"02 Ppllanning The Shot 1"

For the animation workflow part of this lecture, I've chosen a piece of dialogue to animate to.
Are we taking this too far? You know what? I don't think we're taking this far enough. What?
So that's a piece of dialogue from the show The Office, spoken by Rashida Jones. And I like this piece of dialogue because you could interpret it a few different ways. You could play it a few different ways. I think the reading is close enough to neutral in some places where I could play her more angry or more incredulous or more sincere. I also like that there's some empty spaces in the dialogue where she's not talking, where I can add a little bit of thought process. I interpret it that there's basically three different phrases or attitudes or beats to the scene. There's the first part where she says, "Are we taking this too far?" There's a second part where she changes her attitude and says, "You know what, I don't think we're taking this far enough." And finally there's the beat at the end where she says, "What?" As if she's responding to someone questioning her or watching her. So that gives me the opportunity to play three distinct attitudes, possibly more, but I think three will be plenty. Maybe I could even do it in two, we'll see. And from there, I've gone ahead and drawn some thumbnails of how I might want to stage this scene.
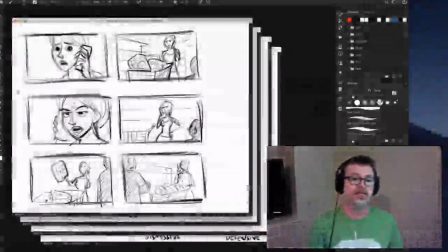[1:22]
I've got an idea for how this might play out.
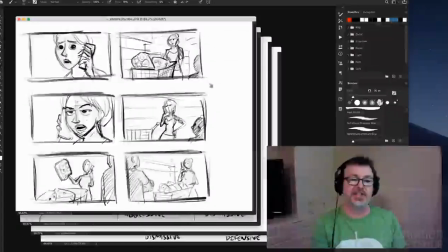[1:26]
So I was thinking the idea for the scene is that she's at the supermarket and she's hoarding a lot of toilet paper. Seems like a timely topic. So maybe we start on a close-up shot of her and she's on the phone.
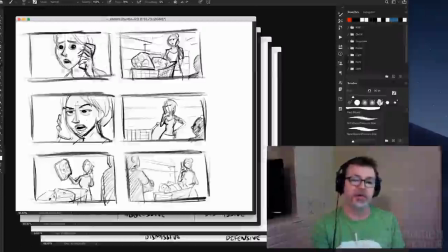[1:42]
I kind of like the idea of her talking on the phone to somebody rather than talking to somebody next to her. I think it makes the staging simpler, and I can focus just on a close-up of her face, and we don't expect to hear the other person. So I thought I could do a two-shot scene where the first shot is just a tight shot of her talking on her cell phone,
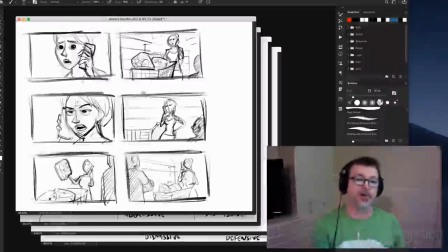[2:02]
and then after she says, "I don't think we've gone far enough," we can cut to a wide shot and kind of reveal the gag of the situation, that she's at a supermarket with a shopping cart just full to the brim of toilet paper and empty shelves next to her because she's taken the last of the toilet paper.
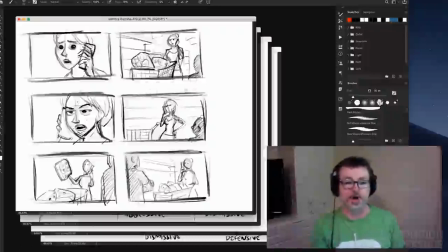[2:21]
You know, maybe there's a second person sort of off to the side. Maybe we just see over the shoulder on them, we see their back. And that's the person that she's addressing when she says "what," as if someone is kind of watching at her, you know, questioning her actions, and she's kind of blowing them off.
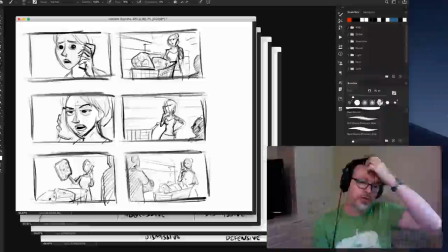[2:36]
So yeah, I think it's a pretty simple staging solution. You know, the first one's pretty simple close-up. The second shot, the more establishing shot, it becomes a question of, well, how do I stage the toilet paper for maximum clarity but still be able to see her reaction,
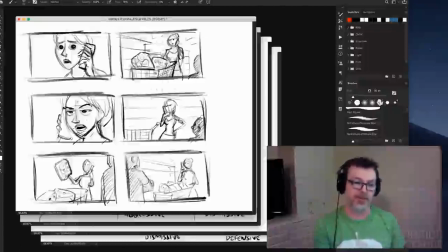[2:54]
so it continues across the cut, and introduce a second person in there without giving the audience too much information to react to. Maybe I can do it more in 3/4 like this, or maybe it's more of a profile shot with the cart against the empty shelves like this.
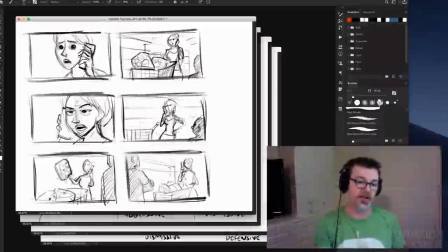[3:11]
Maybe I want to include the action of her like throwing the last package of toilet paper into her cart to kind of reinforce what she's doing in the scene. The second person could be somebody standing in front of her cart with their arms crossed, or it could be like a child just kind of standing off to the side and observing her. Maybe it's even her child. I don't know.
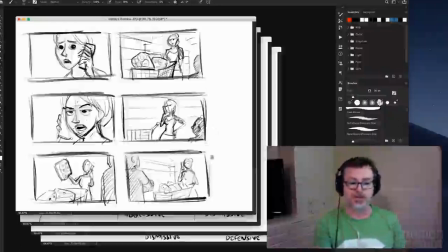[3:31]
There's a lot of different ways to spin this, a lot of different nuances we can give it depending on the staging choices. And I think some of that I'll just work out in the 3D scene. I'll go ahead and assemble the assets that I need for the scene, the props, the sets, the characters and stuff.
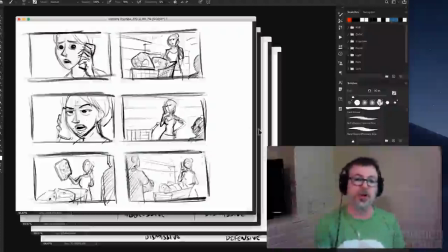[3:46]
And then from there I can kind of play around with staging a little more and see what's going to feel like the best solution.
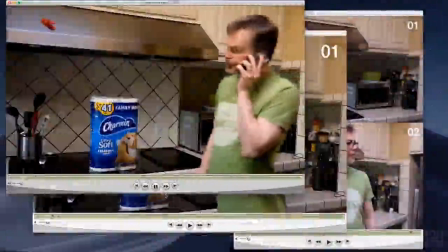[3:52]
Here's some video reference I shot to try out different acting ideas and different prop interactions.
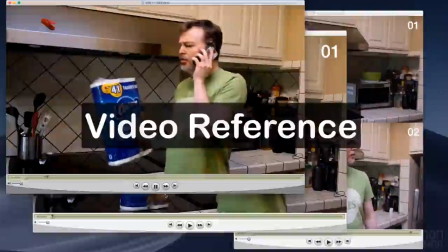[3:58] Are we taking this too far? You know what? I don't think we're taking this far enough.
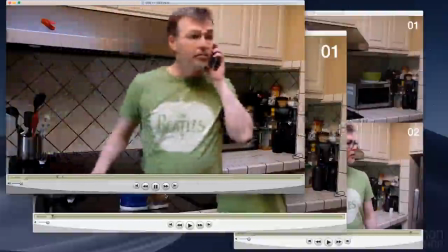[4:05] What?